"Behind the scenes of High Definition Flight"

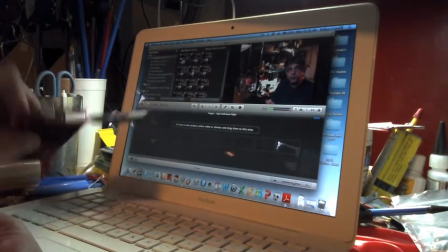8:06 I can literally stick them right into the side of the computer over here and and transfer it right into iMovie. now
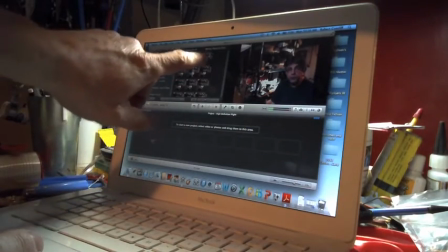8:14 once I've done that this case you can see this field up here showing me the movie that I just made I
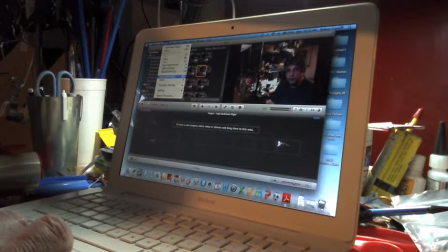8:24 select entire clip and
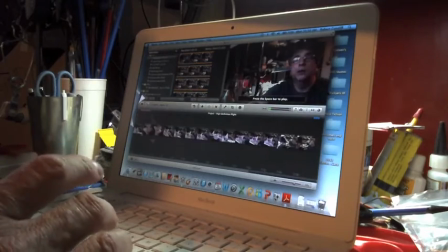8:32 I pull it down into the
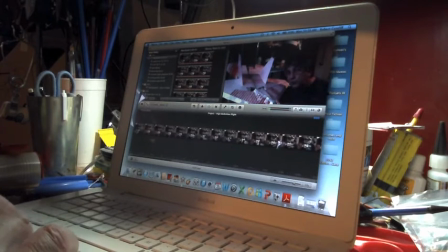8:35 editing area here and then I can do all kinds of stuff with it for instance I want to add a title like there's titling here okay there's that so that's that's pretty simple now in fact let me go ahead and just I'm gonna
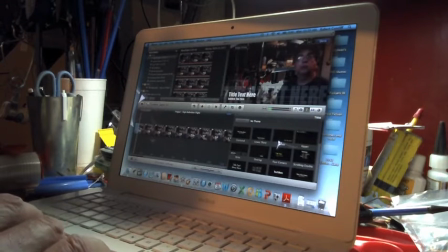8:50 use this one and I'm gonna pop it on here at the beginning and then all I do is just fill all that in but there we go I'll do all that later what I want to show you here is a method that I use because as they're flying these planes you can get
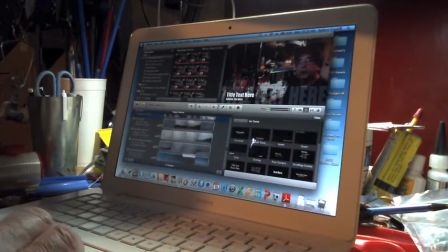9:07 them I mean I flew them right by my head which is kind of fun I guess anyway but I have been hit because sometimes the wind shifts a bit or I'm not so hot you know that day not too sharp and bang they hit me hit my cap that my ball cap up
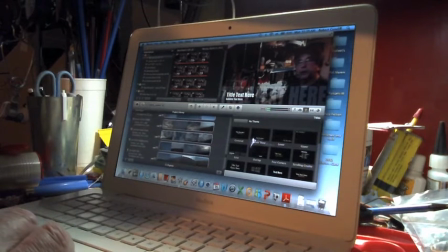9:26 you know whatever and usually it's not that bother me any but it kind of can be hard on the plane I mean they're made out of foam and whatnot I want to show you a particular one that I did. Let me find it here. Okay, here we go.
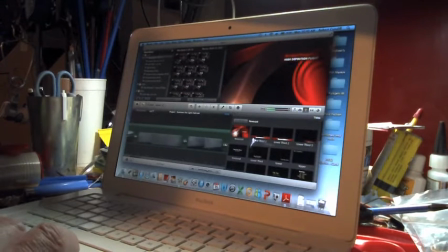9:45 I just posted this one recently and there's a sequence in this that I want to show you what I had done because it makes a rather effective sequence.
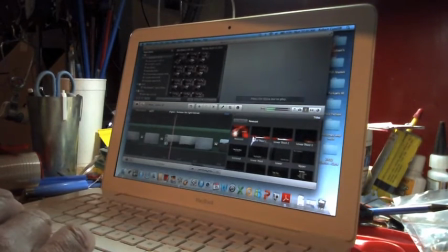9:54 Yes, here we go. Now this one, this sequence here, which let me get the camera, you can see it very well,
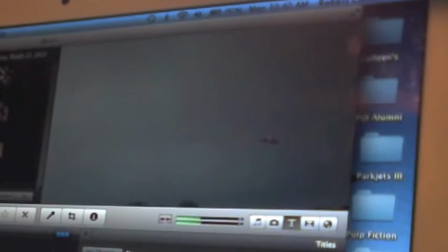10:00 but it plane comes from far back and It's a long, you get to watch it for a long,
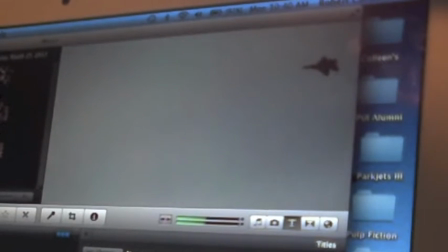10:08 long time. That's because I have slowed it down to 25% of actual speed.
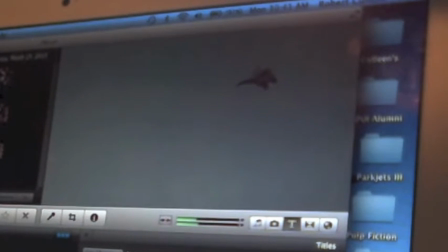10:14 But the other thing that I've done, in order to maximize the view of the plane,
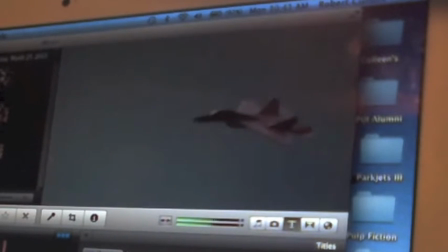10:19 as it's rolling through the sequence, is I go up here to Crop,
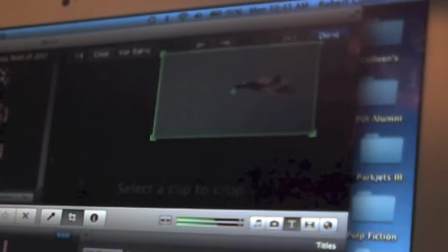10:27 oh, pardon me, I've got to select the image to Crop, so I click that.
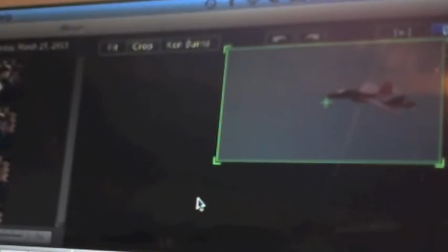10:29 Now you can see there's this green box, let me do this up a little closer, you can see the green box around it. so I'm able to to crop out everything but that box but what I do to make sure that I've got the plane in this box for the whole thing and
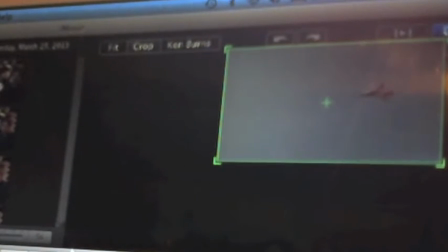10:46 and I cut out the rest of the image so again the image you end up with is it's
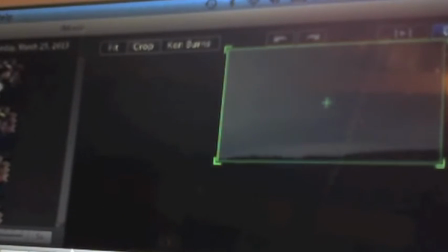10:52 more filled with the plane I guess almost there's more plane in it than anything else so as you can See,
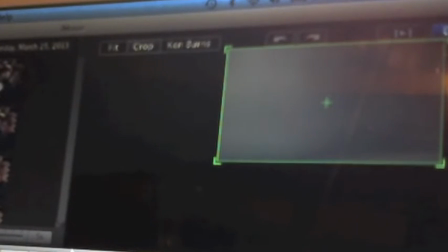10:57 I can manually roll through
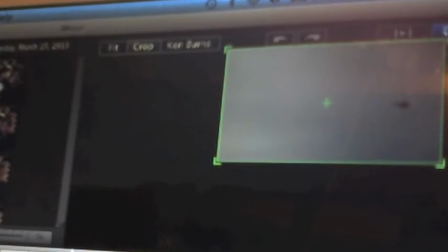11:02 it as I edit and be sure that the plane doesn't exit the box.
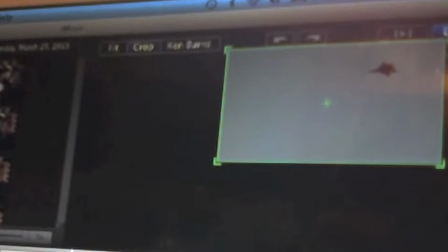11:08 That I've created as small a crop box as possible and still kept the object,
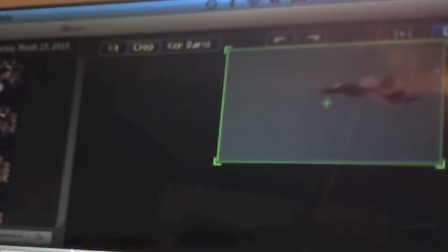11:17 the plane, in view through the entire sequence.
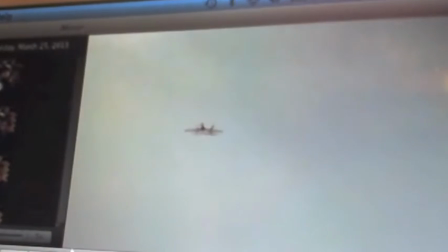11:24 Of course, I got the music in the background, which is the other thing. I will move pieces around.
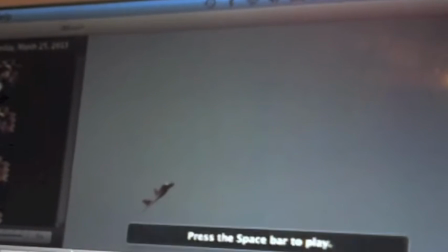11:30 You can do, of course, copy paste or cut and paste actually and move them around and you can also by clicking on the box like that,
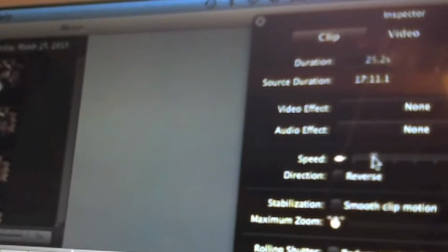11:40 double clicking on that, it creates this other menu here and you can change the speed of the video.
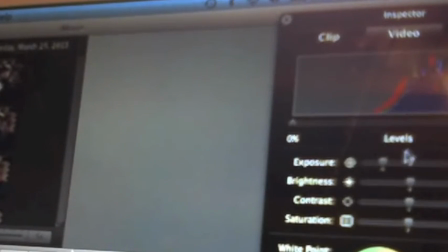11:46 you can also change the chroma levels and the
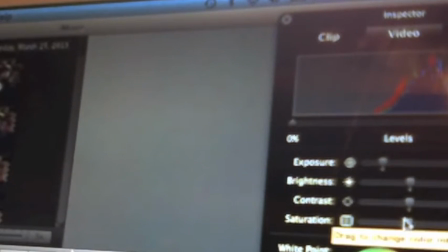11:52 color saturation.
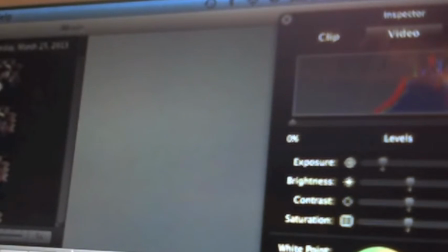11:54 So some of these because of the poor lighting I was shooting in because of the overcast day I had to really bump that up or it was really a dark video.